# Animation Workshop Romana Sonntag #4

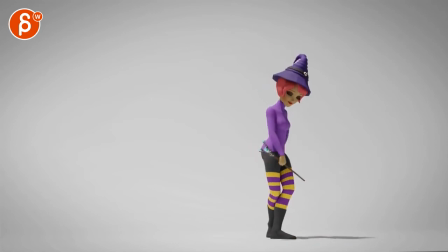0:03 all right let's take a look at this cool yeah neat and you also sent me reference
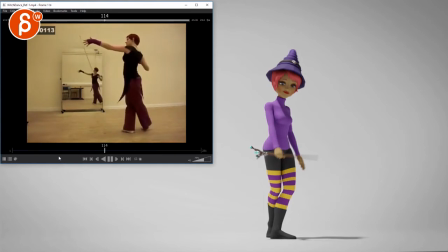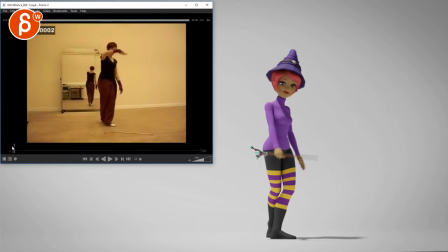0:25 it's cool if you look at the beginning though looking at this there's something that feels a bit more connected with her looking at the staff let's close this here
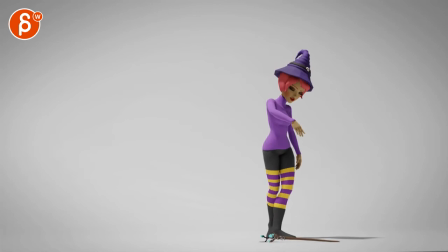0:42 I don't know there's something that is very subjective I mean you know it depends how
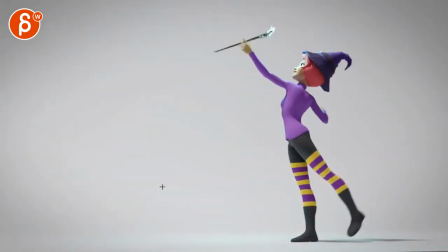0:47 performance he you want to do this and how she wants to look at the one or maybe she doesn't have
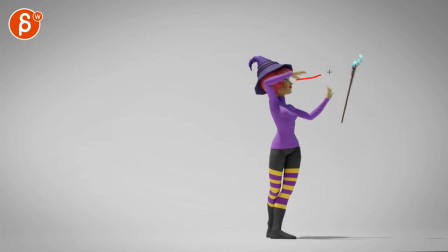0:54 to it just seems like throughout the rest of the shot there's a lot of connection there she really follows follows
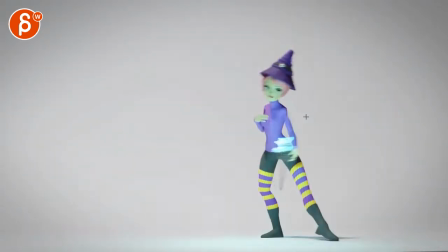1:04 it's all very nice all very smooth It's all good stuff. Nice poses.
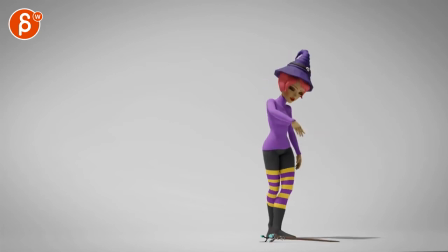1:10 It just feels here. Eyes closed and then she kind of just looks up and then just kind of casually grabs this. I wonder if that would be something like in a reference where she would actually look down to see where she grabs it.
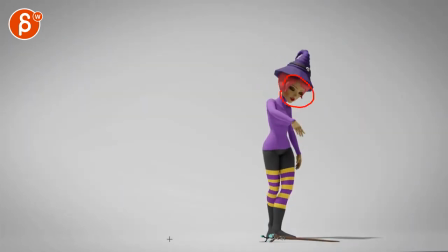1:27 But maybe that's your whole point. So I don't know. I'm not quite sure about the history of this and I don't know. There's nothing in the email. That's kind of the only thing that kind of caught me. where that caught my eye. It's kind of so casual and weirdly it just felt like a move.
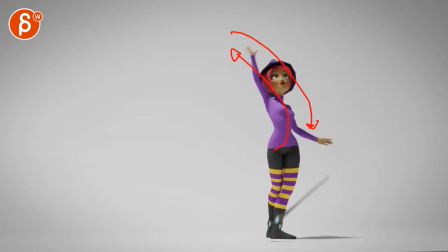1:43 I'm animating, arm up, arm down and I just catch it while the rest is so focused where I have to look at it. I don't know. I don't know why I'm reacting to this. Just that section so much. It's also because of just from an animation point of view it goes back this way.
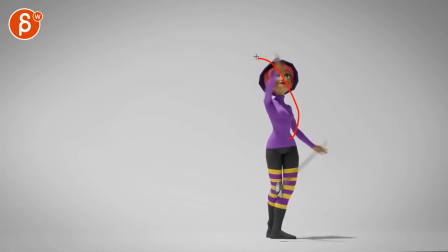2:03 Let's turn this on here. And then it comes back pretty much the same way. And it's just one of those things where you don't really want to do... You know, you don't want to go one way and then come back the same way.
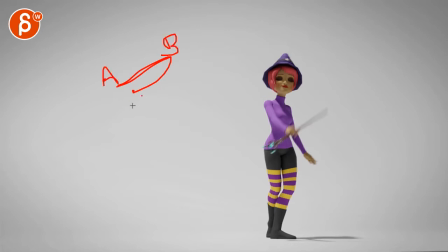2:17 If at least there's a bit of a different arc. And like, imagine this is your A and B and this is your C. You don't want to go A to B back to A. You want to have some sort of difference in contrast. If it's too repetitive, it just makes it too CG.
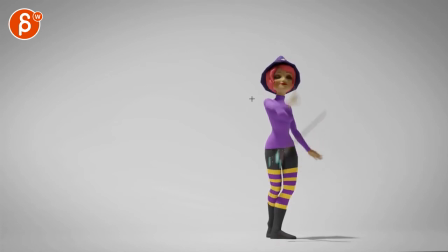2:32 Yeah, that's... I mean... And I also have to be careful covering character's eyes, especially when the eyes are open. It's okay, I guess, when it's here, because your eyes are closed. But I think like that, then you could technically just do...
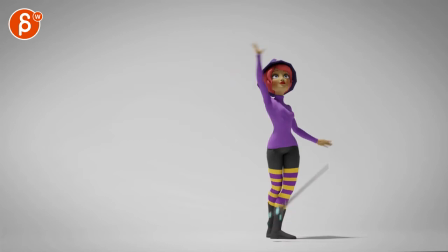2:48 Maybe grabs it like this, and it's just a different type of grab. I don't want to linger too much on that beginning, but that's just kind of something. I do like how that staff moves, though, how the back goes up first, giving this more weight. I think that's cool.
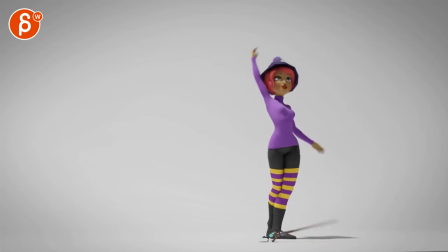3:04 Same thing here with this arm going up, it kind of goes down the same way, just feels hitting one pose, then I go back to where I was. Where's the ending here? Kind of ish here. See how it's pretty much the same thing. So that would be my biggest comment for the beginning. Once she's here, those moves are really nice.
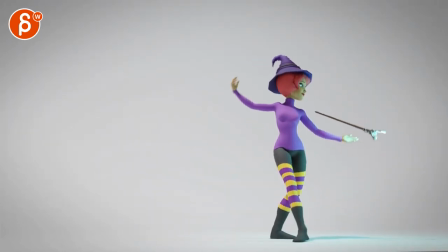3:25 I like how there's a change there. For super polished stuff, once the foot's down here, you just have, it feels like just the foot roll dialed in. But even, she moves it over here, the foot, I mean, the whole leg.
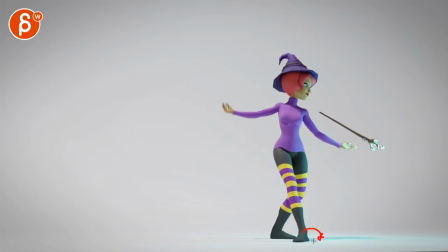3:40 And then as she does the foot roll down, you could still have a slight rotation in Y. With that heel going over here, pivoting off the toes.
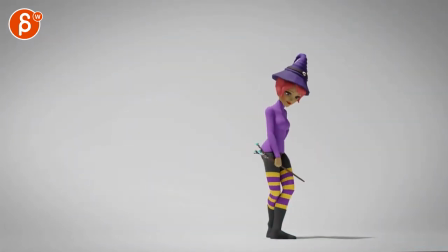3:49 Just for some super polished stuff. I'm always a big fan of foot details. It's like here where it feels like the foot roll just goes straight up and then the leg comes out.
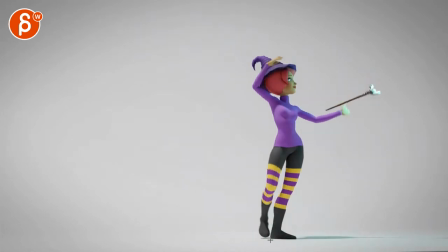4:01 But if you're already going to do an arc like this and moving out, you can imagine that, A, as your foot goes up, you do a foot roll plus a tilt over this way.
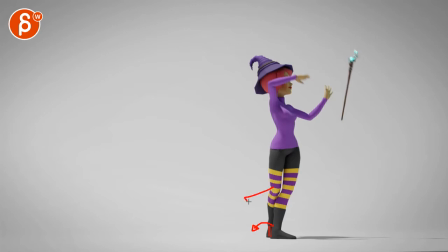4:10 Like your leg muscles are already kind of firing this way. And your roll is kind of going off this way to kind of anticipate that rotation over, if that makes sense.
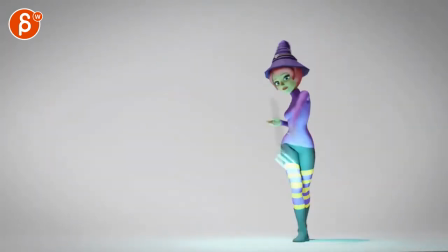4:27 Cool. There's so much detail. I'm going to look at where I'm, what I'm focusing on.
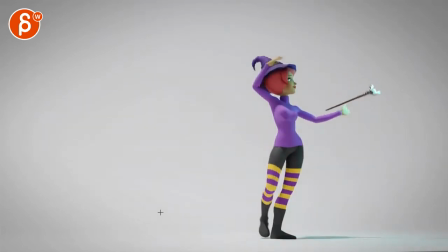4:32 I should technically focus on the root first. Not on detail things. But you got good moves here. I feel like through here, just looking at this,
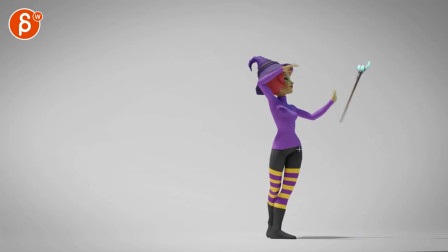4:46 I will probably reduce the amount of weight here on that hip and go a bit lower so that when you lift this leg, now all the weight is on this. Because it feels like through here, there's still some weight on it. I mean, you are leaning on this. But you can still imagine there's a little bit of weight on this leg.
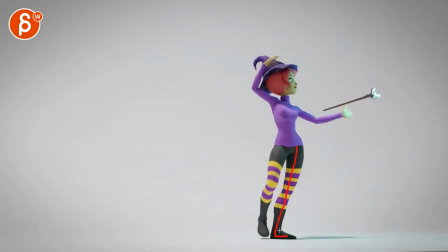5:06 And now that you're letting go and lifting this, all the body weight is on this hip side here. So you could have that side of the hip shoot up just a bit more. And right now as that leg goes up, I don't really see the difference in the hips.
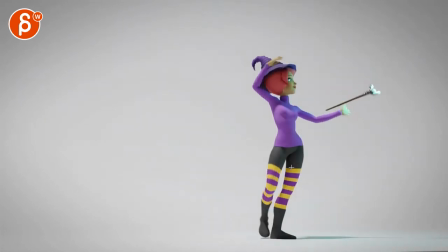That's all cool. So you got your weight on there.
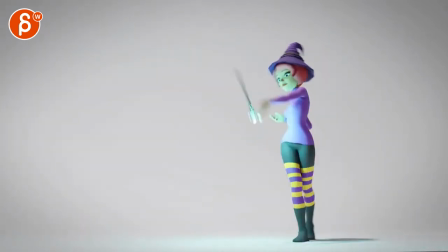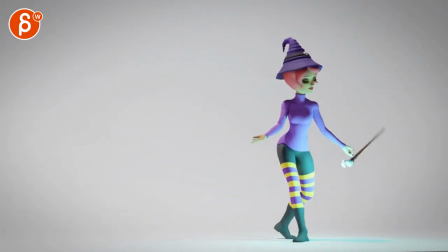5:36 Now you take a step forward and the weight is on the leg. same thing here you can probably go a bit lower so that when you do
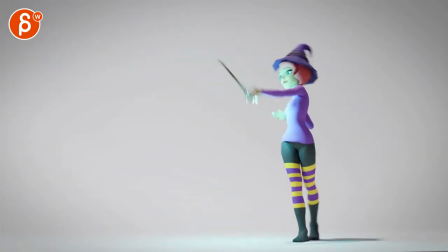5:42 this again you can feel how that hip is taking everything weight wise there's
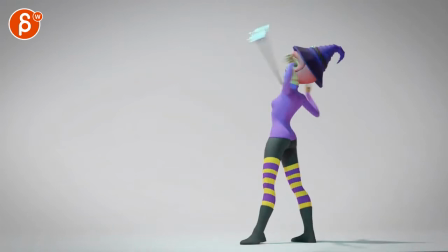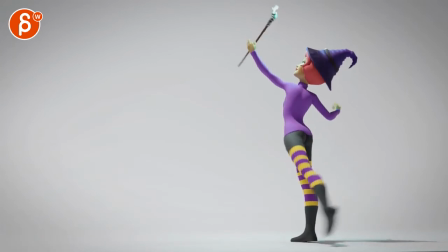5:55 something this is going to be super picky but i just feel through here and i know that's the legs swinging over but there's something this is super subtle but there's something about the root just during this
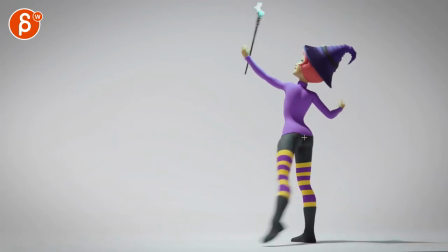6:09 section it feels like it's accelerating like there's not that much movement here it's pretty still i
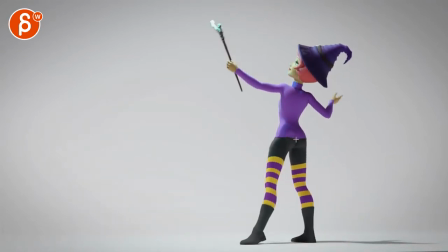6:13 know it's I know it's pivoting off here of that leg, but then it moves really, really fast and then stops a bit quickly right there. And I know this comes down and stops that move.
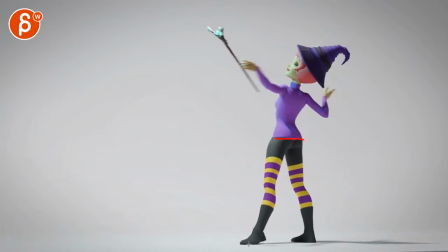6:29 And you do have your hips straightening, which is good because that's this part of the foot, right? So this is stopping the root going forward, so this shoots up as a stopping point, which then should shoot up the hip, which I feel like you have right here but
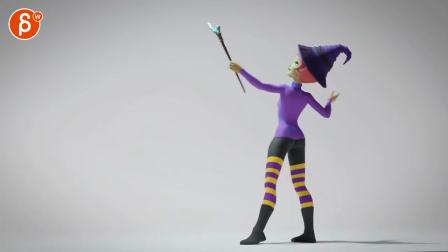6:49 you could push that a tiny bit it's there it's just something when I watch this right there just something super picky this
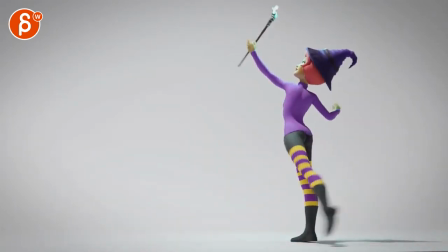6:59 might just be like a frame or two spacing but it's just something where everything kind of moves over too quickly it might even be more what's going on up here.
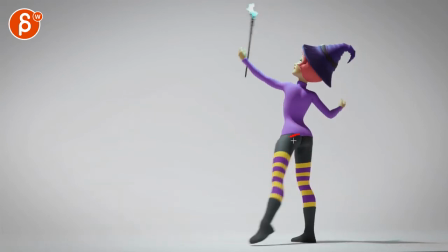7:12 So it might be a slight reduction in spacing in the root, but it could be because the root and the head and everything else is moving
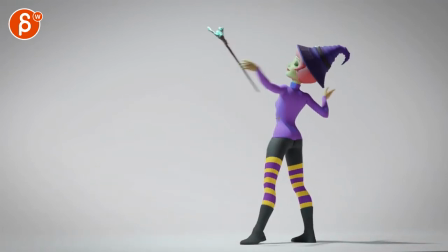7:21 over this way so quickly and stops so quickly where I would drag this part. It feels like the leg is going to swing around and drag and pull everything with it, right?
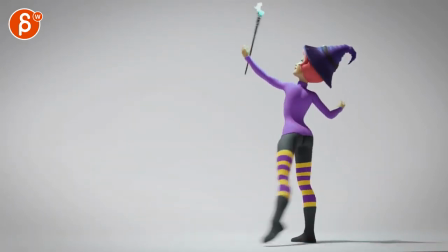7:33 Look at that swing. Right there. That's the swing that's going to take the route with it and then the route stops. During this section right there, I feel like too much of the upper part is moving.
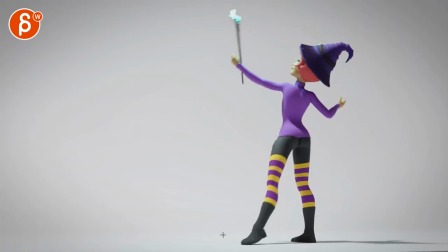7:45 Maybe that's what I'm reacting to. Too much of this is moving where this should be delayed and draggy, squared and overlapped through there.
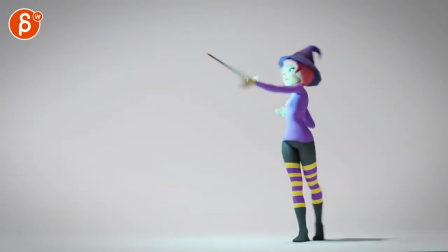7:59 The other thing is,
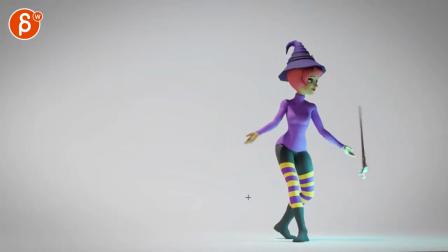8:00 and I'm looking at overall style where it's not super cartoony or stylized. it's fairly nice and smooth
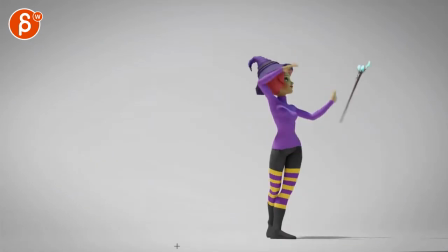8:08 fairly sticking to the reference sort of timing you know look at
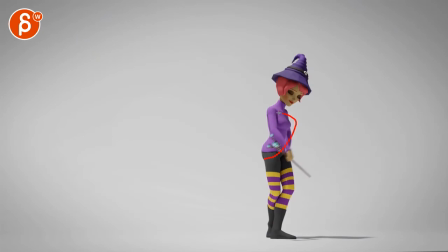8:13 our movements even how quickly she throws this up in the air